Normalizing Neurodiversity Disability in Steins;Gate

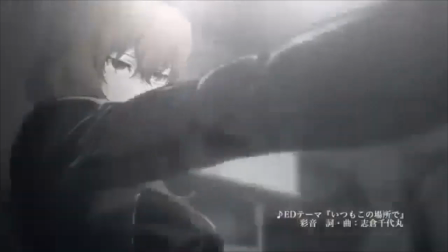8:09 Immediately, his mind goes to the time when the people came up the steps of the lab and they were the rounders led by mohaka and they shot Mayuri
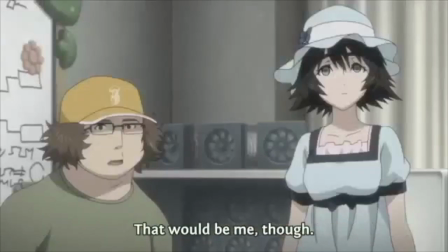8:16 and the thing is that since we watched that scene over and over again the same way he did we also immediately jump to that scene
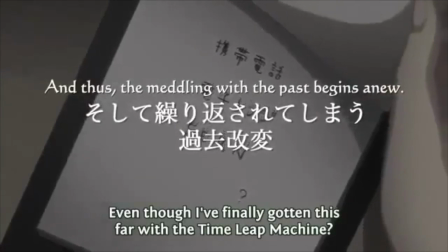8:24 we have aligned ourselves instantly with okabe and with his tension and with the way that we think this is going to go down
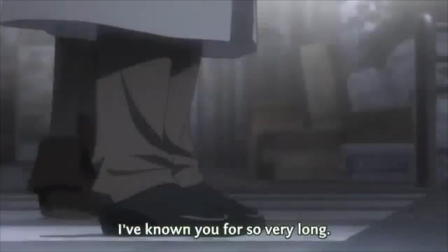8:32 this puts us in the head of okabe who is the character with PTSD then it turns out that it's just mr. brawn but okabe is two on edge,
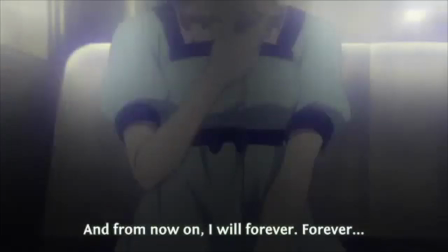8:40 and he pulls a knife. Kuroseu then has to talk him down, helping Ogabe to come to terms with the reality he's actually standing in,
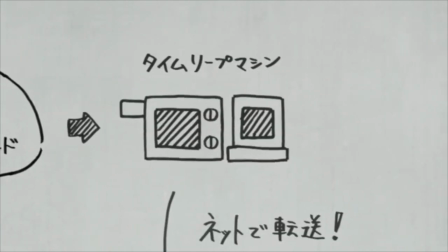8:48 that he's safe on the Science Gate world line, and that nobody's about to die.
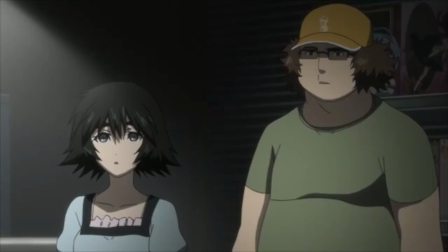8:52 This helps Ogabe get through this particular episode, but it's not the end of his PTSD.
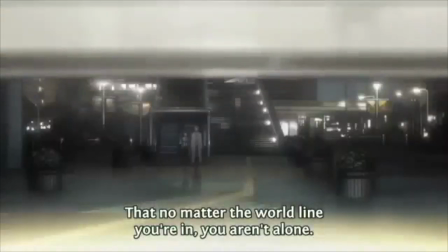8:58 And that's honestly as it should be, because PTSD cannot be gotten rid of through a single conversation,
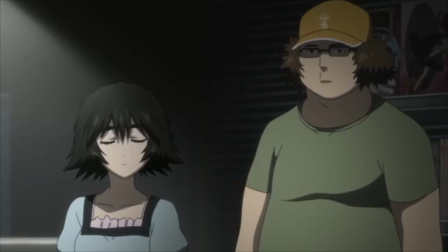9:03 and anime's tendency to make it seem that way is minimizing to the people who
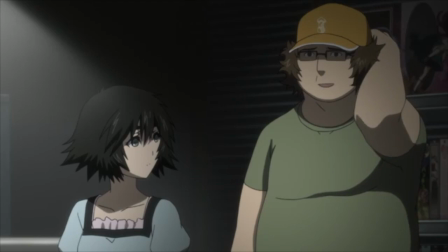9:08 actually have to deal with it every day and who can't just get snapped out of it like that.
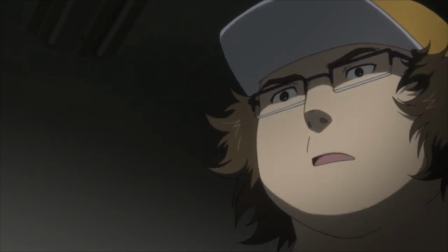9:13 Speaking of the way that our associative memory reminds us exactly why Okabe is so traumatized by the sounds of footsteps on the lab stairs.
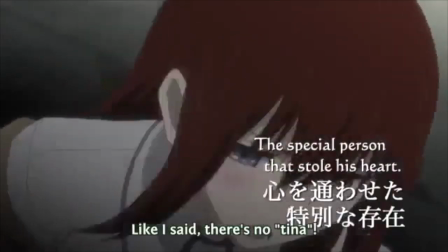9:20 This is a trick used again and to great effect in the first episode of Steins Gate Zero.
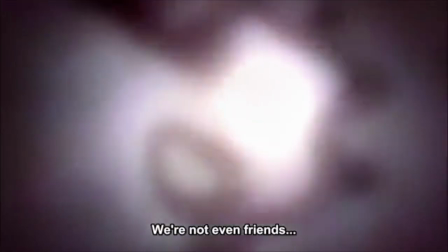9:25 The first episode of Zero really focuses on Okabe, his PTSD, and how it's changed him.
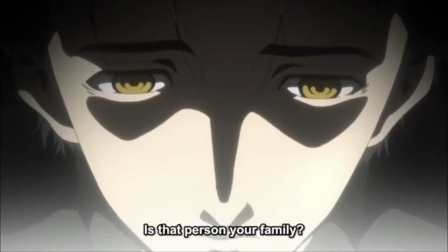9:30 Heck, our first reintroduction to him involves him having a trip to the therapist and yes we are seeing an anime where an anime character with PTSD
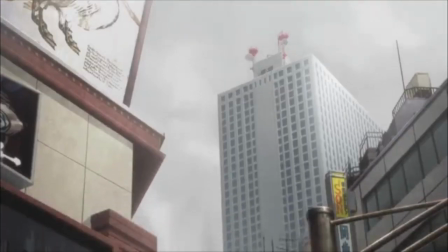9:39 is actually going to a therapist which is basically unheard of and it's really cool to actually see this.
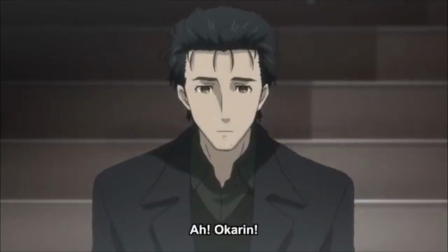9:48 Steinscape manages to hit the right note with therapy.
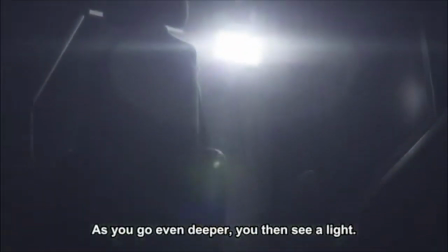9:50 On one hand it implies that yes therapy can absolutely be helpful but on the other hand it does not go overboard and imply that therapy can fix all of everyone's problems.
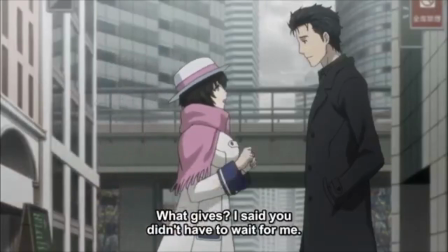9:59 Not only is this the right balance to strike it's actually a pretty hard one to hit. But Steins Gate nails it in just a few sentences and then moves on with the scene.
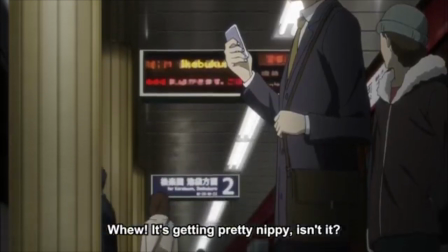10:07 We see Okabe boarding a train, and we are instantly thrown into the tension he feels, and this is all down to the direction.
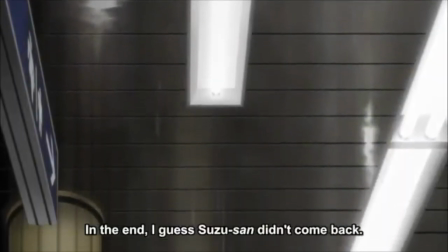10:13 We focus in on the train coming around the corner. Now, in the past, we have seen this same train come around the same corner and kill Mayuri.
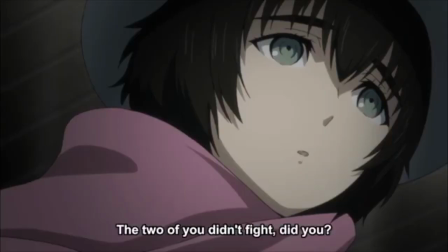10:21 And so has Okabe.
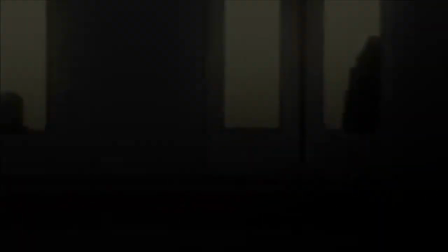10:22 The immediate tension he feels seeing this remembering that scene is exactly the same sort of tension the audience is feeling when the direction subtly reminds us of that scene,
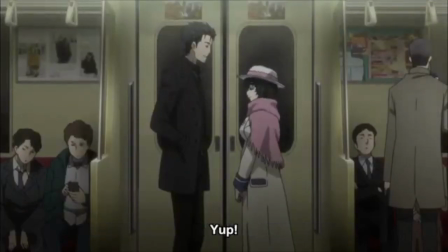10:30 and so we end up in the same mental space as Okabe, with the same level of tension, aligning ourselves with him and with his PTSD.
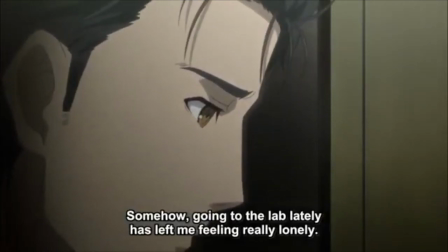10:38 This does a great job of getting us to understand exactly how Okabe's thinking, and what effects his PTSD has had on his psyche.
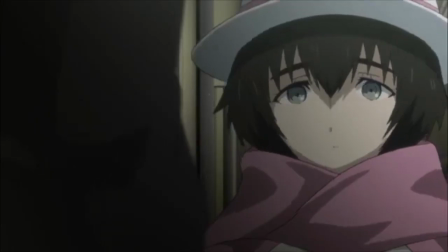10:45 We get another glimpse of this a few minutes later, when his phone rings on the train, and the shot focuses in on his phone just long enough to subtly remind us of the D-mail,
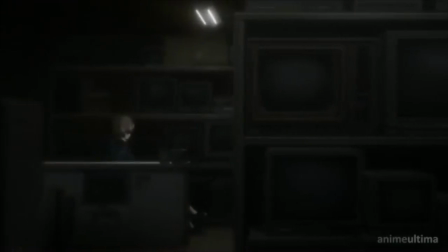10:53 and the trauma associated with it. This is a tactic that the director also made use of back in the original Steins Gate anime in the case of Suzuha.
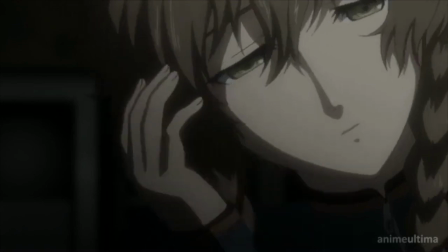11:01 Suzuha also has PTSD from her future, all of her futures.
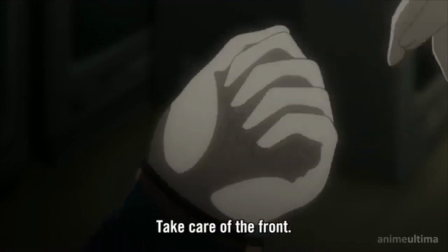11:06 This is something we're clued into completely through the visuals we are given, specifically in her reaction to certain people and noises.
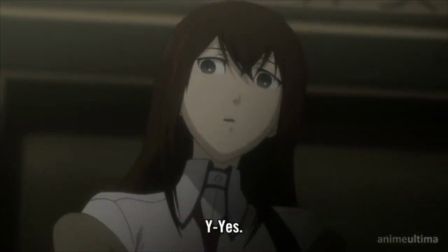11:12 Obviously we see her reactions to Kurisu but there's also this really notable scene where there's a chopper going overhead,
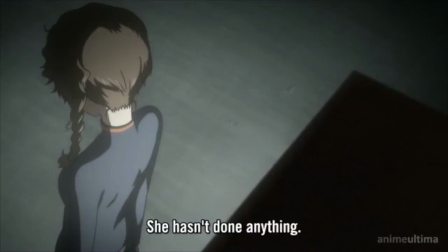11:18 a news chopper for the fireworks later, but Suzuha reacts as though she's reacting to a bomb plane.
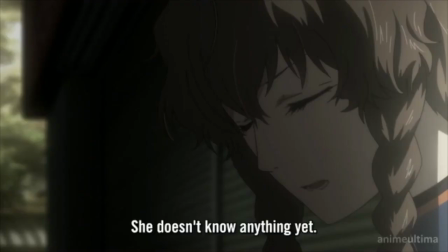11:24 The noise of the helicopter begins behind Suzuha, and the camera reacts by zooming in quickly on her startled and afraid face.
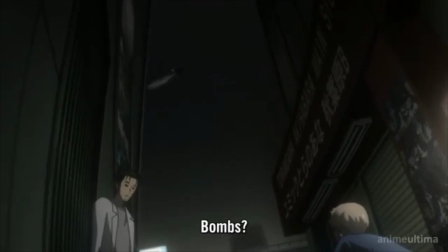11:31 We see her crouching down to avoid the copter, just as we get another zoom in on the copter itself, seeming as though it's descending.
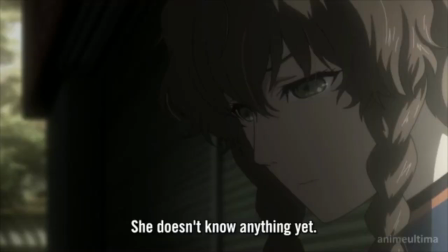11:38 The quick camera movements, coupled with the obvious fear on Suzuha's face and her quick reactions, give us the clues we need to fill in the rest.
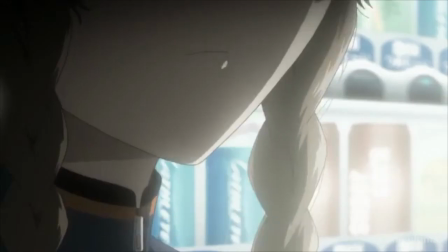11:45 This is a bomb plane. This is a dangerous. And then, of course, we zoom back out, seeing things from Okabe's normal perspective, seeing things as just normal.
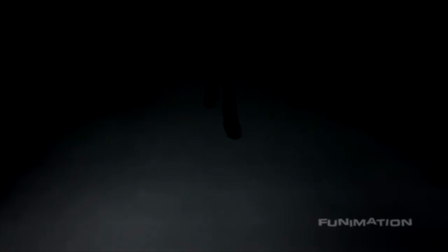11:54 But for a moment there we saw what Suzu was seeing and we shared in her stress and tension. In direct contrast to the way in which Suzuha and Okabe are treated, we have Moaka.
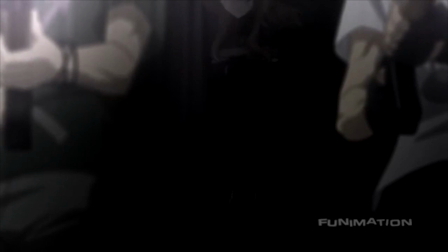12:03 Where Suzuha and Okabe are examples of disability from the inside, that is, we are shown what it's like to be in their headspaces,
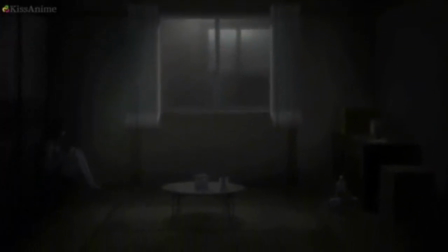12:11 Moaka's story is all about how other people interact with and in some cases take advantage of her disabilities.